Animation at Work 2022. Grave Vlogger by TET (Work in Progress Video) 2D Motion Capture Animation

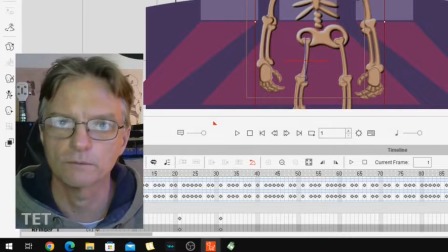1256s
And quite frankly, I just don't have the hard drive space to record all that footage. So I'll see you back here on the other side when I've animated my skeleton.
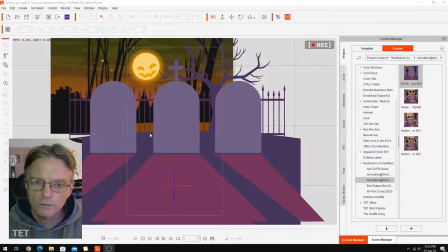1268s
Okay, so it's the next day. I spent a few hours yesterday evening doing all my animation for this entry, and I thought I'd spend a little bit of time just going through where we've ended up. You can see I've got here open.
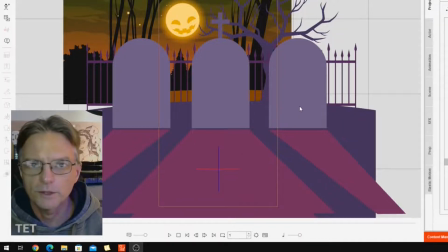1284s
This is my first scene, and this is the scene where the skeleton punches up through the earth. A very quick scene, and you barely even see the skeleton punching through, so I might even slow this down a bit once I get it into my video editor if I can.
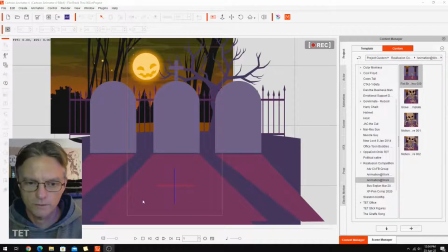1300s
But we'll see how we're going for time, the rest of it. So I'm just going to play it one time through.
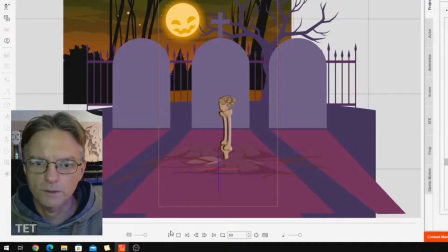1307s
And you can see that was really fast. I definitely need to put a little bit of time before that happens so that the viewer just take in the scene of the graveyard and the site,
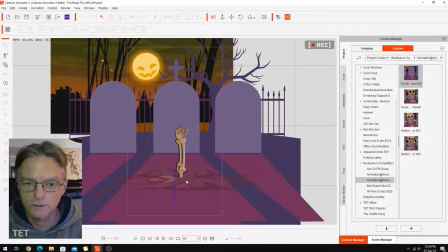1318s
take in what's there before this fist comes flying through the ground. Otherwise, that's pretty much it.
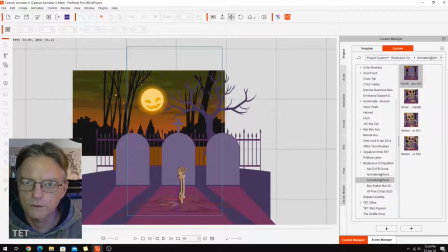1326s
Anyway, just to break down what I did, you can see down here I've got the skeleton.
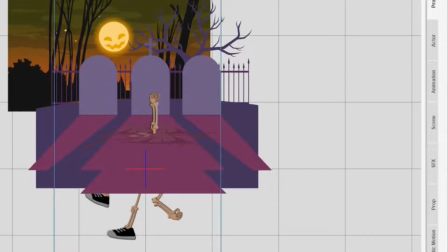1331s
And all I did was I modified an existing punching animation that I already had.
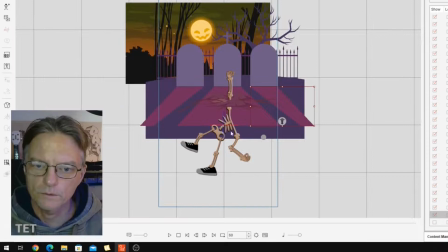1337s
I just made the punch go straighter. Go to the scene manager and see I've got the skeleton here, and I made his head invisible by setting his head to not have a sprite in it, so that I wouldn't have to waste time covering that.
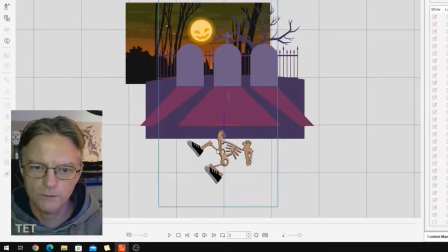1352s
I've just got the whole thing invisible. Frame 1, he's all crouched up, ready in this pose, ready to go.
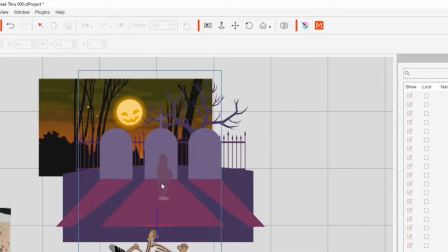1358s
See, the dirt is already starting to come up. I sort of imagined that would be what was happening on the surface as his fist was punching up through the ground. There'd be things happening on top before he actually gets there. And this is the moment just before his fist hits through the ground.
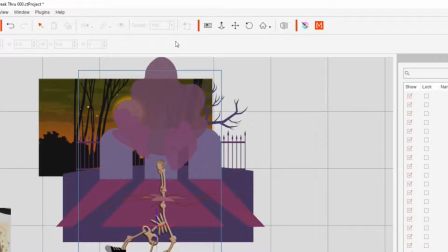1375s
And there it is, getting up. See all the dirt coming up. All this dirt is actually just recolored smoke.
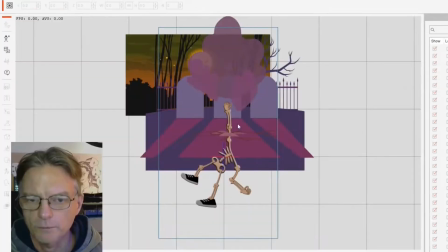1382s
It's actually a puff of smoke that just goes straight up,
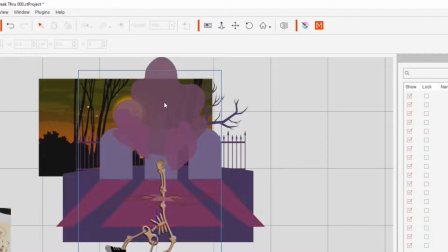1386s
but I've done some work in the timeline, so if we look at the actual smoke here, you'll see it resizes, and then I distort it and bring it down using transforms so that it flattens on the ground like it's earth instead of
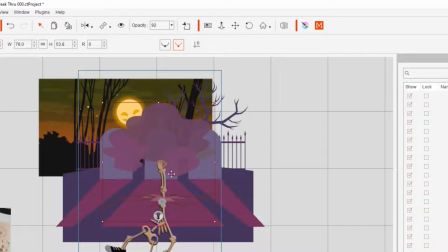1400s
smoke. Now I did that, and you'll see there's this little sort of dust coming up here as well if we go in a bit closer.
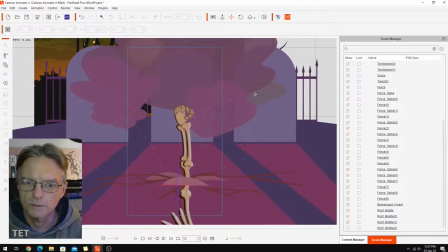1407s
See these dust particles, which is actually like from the weather, a weather pack, dust floating in the air.
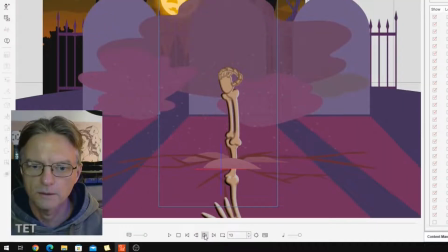1414s
Again, I've used transforms to make that when it first comes in.
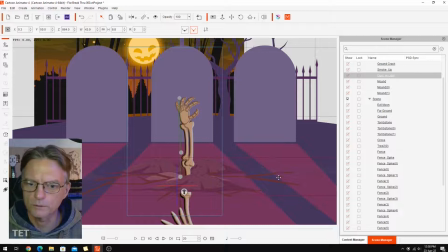1420s
And all these other things are just props. Crack in the floor is an animated prop that I've cut down.
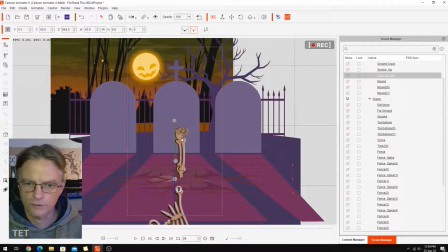1426s
And we've got a bit of hand movement in the end just to show that, just to show he's sort of maybe flexing his hand a bit after this punch up through the ground.
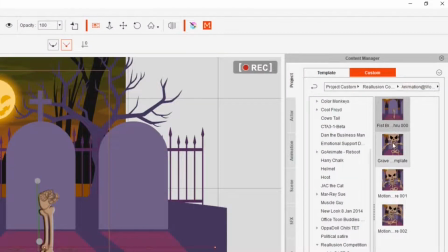1435s
And so we'll go to the next scene, save any of that.
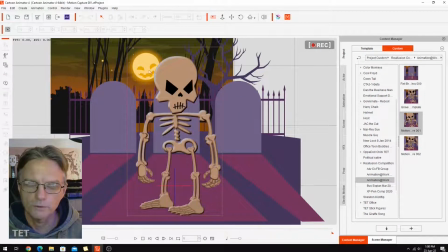1439s
And so this is the scene that you saw before that I did the motion capture of, and now I've done all the animation for the actual character. And all of this animation has been done just by patching together existing pre-animated motions,
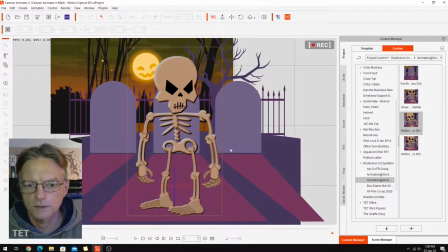1455s
breaking them up, taking sections here and there and trying to time them with what's being said. So that's that one. You'll notice a couple of things in there, a couple of problems if you really look at it.
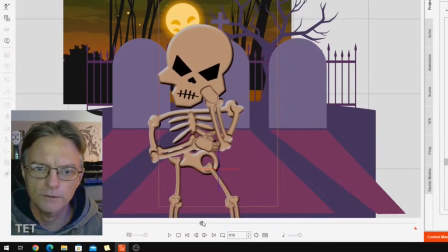1467s
You'll see when his hands go up to his face, even though I've made his hand in front of his face, for some reason the fingers go behind, and I haven't been able to work out how I can get those to go in front because there is nothing in the layer manager
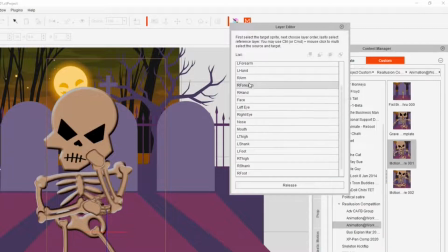1484s
for fingers. You've only got in here right hand, left hand,
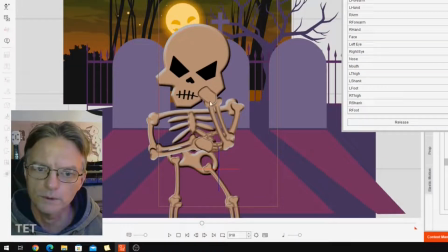1491s
and I've made that go in front of his face, but cannot for the life of me get the fingers to go in front of the face.
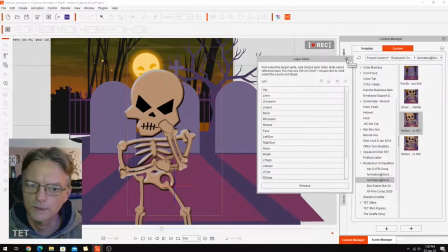1497s
I'm just going with that, how it is, and we're just going to put up with it.
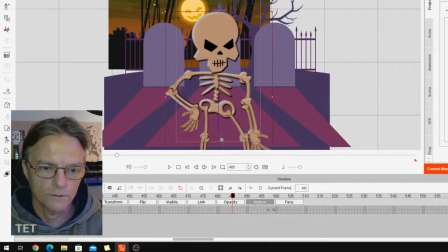1501s
I'll give you a quick look at the timeline for the character though, so you can see that all of these motions up here, go back to the start.
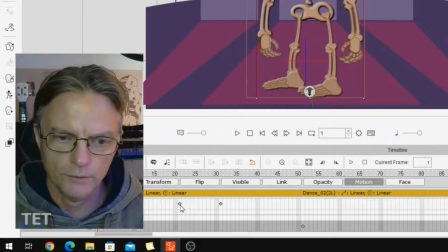1511s
dance to loop and all that. You'll see there's little keyframes here and there where I've done some modifying. A big gap there. Keyframes in here. Awkwardness.
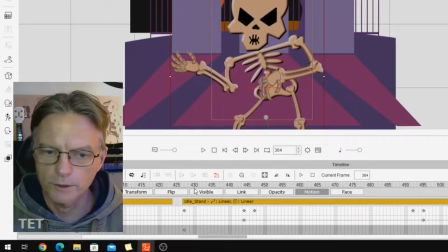1528s
Go into an idle stand motion from there.
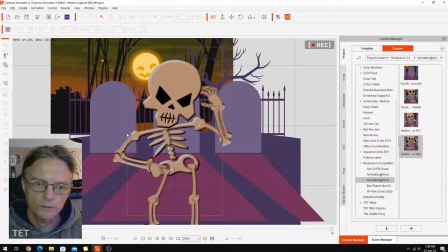1534s
And obviously, like, what you're going to see is only what appears inside the red camera square there.
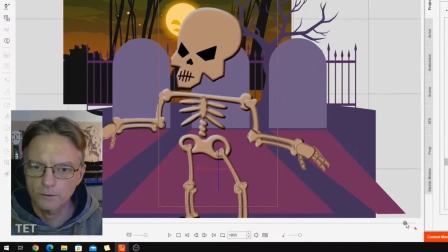1540s
So when you see that hand's looking a bit awkward outside of that, that's because I haven't made any effort to animate them while they're out there, because that's really would be a waste of time because no one's going to see them out there. That's it for this section.
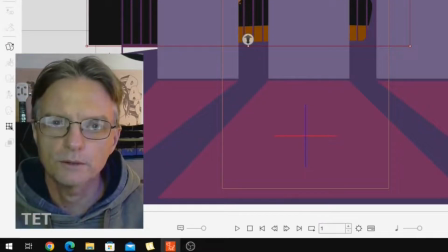1557s
We'll move on to exporting and doing the final edit.
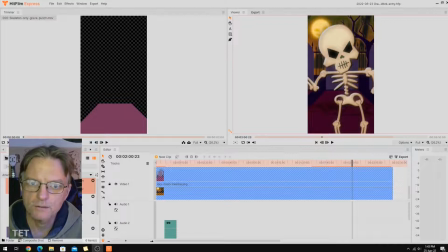1563s
So at this point in creating this animation, I've actually completed all of the editing and done a final cut.
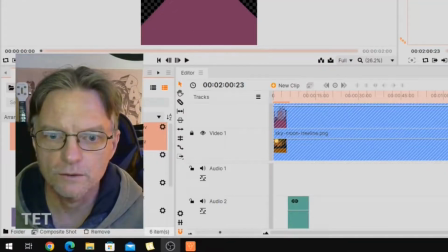1571s
And what I'm going to do now is go through and just show you what I actually did. And it was quite a process because I actually went through 3 different video editors to get to my final cut.
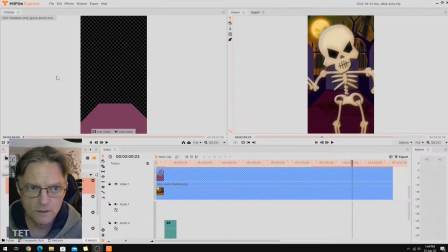1583s
So to begin with, I started in HitFilm Express. The only reason I went with this editor is because I've never used it before and I wanted to try it out.
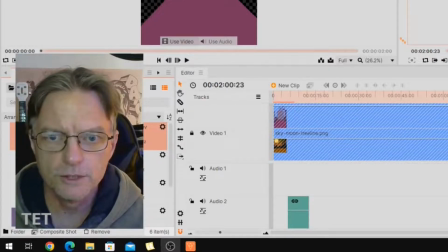1592s
As it happens, HitFilm is ideal for showing you how I exported my scenes.
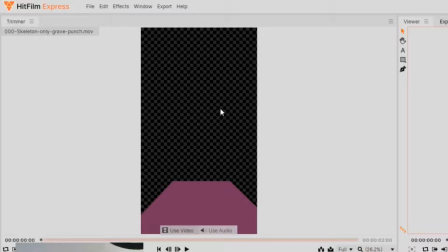1598s
So you'll see here, this window in the top left corner is what's in my media pool. So right now I've got just the foreground of my skeleton punching through the ground. So you can see here, that's that.
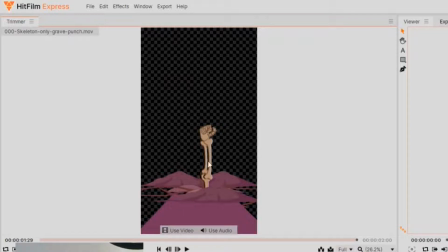1617s
There's no background on it, it's just the mask and the fist coming up through there.
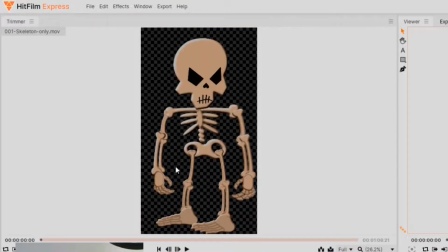1622s
So I exported that separately, and then we've got the skeleton from my first motion capture that I did, and I'll just play a little bit of this so you can see.
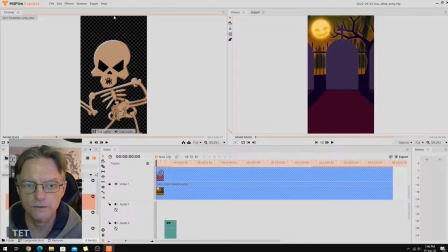1636s
I'll stop that there so you can see it's just the skeleton on a transparent background. Then we've got the skeleton transparent background from the second round of motion capture that I did.
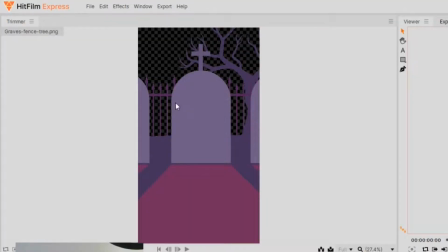1647s
Then we've got the grave background here, and it's just the graves, the fence and the tree.
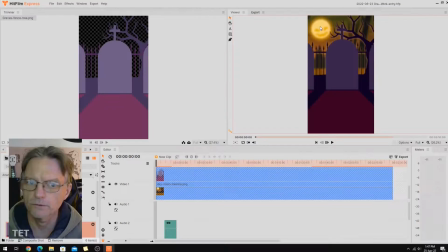1652s
You can see in the final one over here, no sky there, all that's transparent. And then I've got a second version of the grave where I realised that in later scenes this
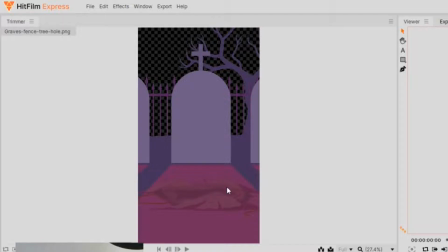1663s
hole that the skeleton punched through would actually be bigger in the end because he would have had to have climbed out of it. So I made this scene showing the bigger hole. And then of course we've got the final bit of sky.
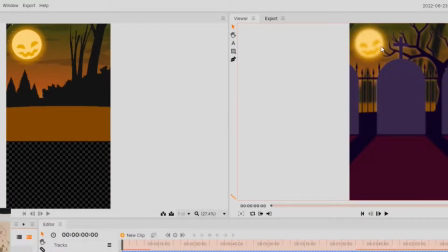1674s
And you can see, compared to the final video over here, you can see I used HitFilm to blur the sky.
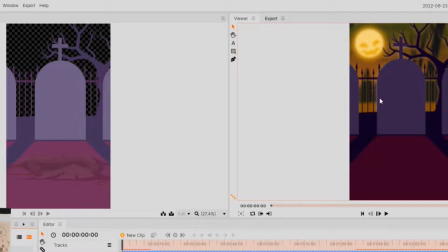1682s
And if you look at the grave, you'll notice that's quite sharp here, but I've slightly blurred just to give a bit more depth of field.
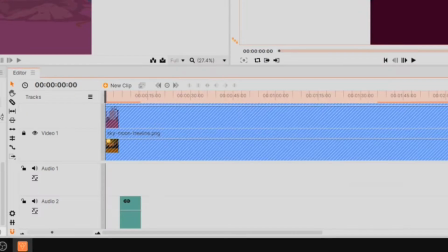1690s
These are all on separate tracks in the timeline in HitFilm. So you can see there, I've got a track with the fist jumping up and the skeleton motion capture. And I've got tracks with the foreground and the graves on them. See, if I go to a little bit further up, here you can see how these go together.
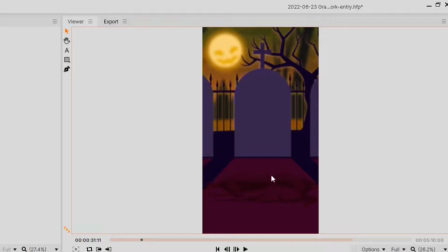1712s
So if I turn this layer off, see there, that's the hole. And you notice I've changed all the color scheme too.
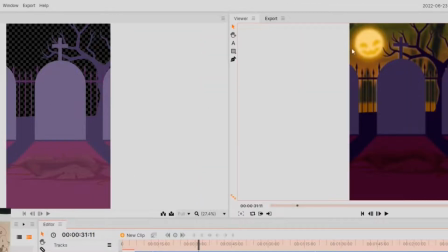1717s
I just felt it needed to be darker, and that the moon needed to be shining more, and the fence posts needed and tree here needed a bit of highlighting on them just to make them stand out.
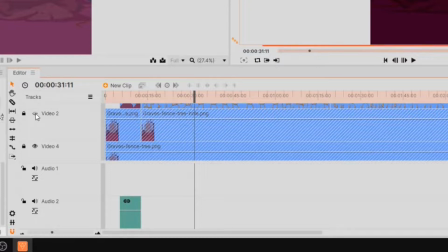1728s
Yeah, if I turn this off, this layer off, you can see that's all the highlighting behind the fences.
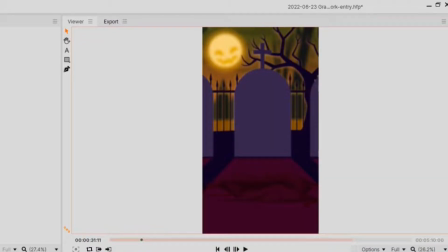1736s
Turn them back on and then turn the highlighting off. See, it gets a bit darker. I just wanted to add a bit of highlighting just so that the graves were, you could see them a little bit more. They didn't disappear into the background quite so much.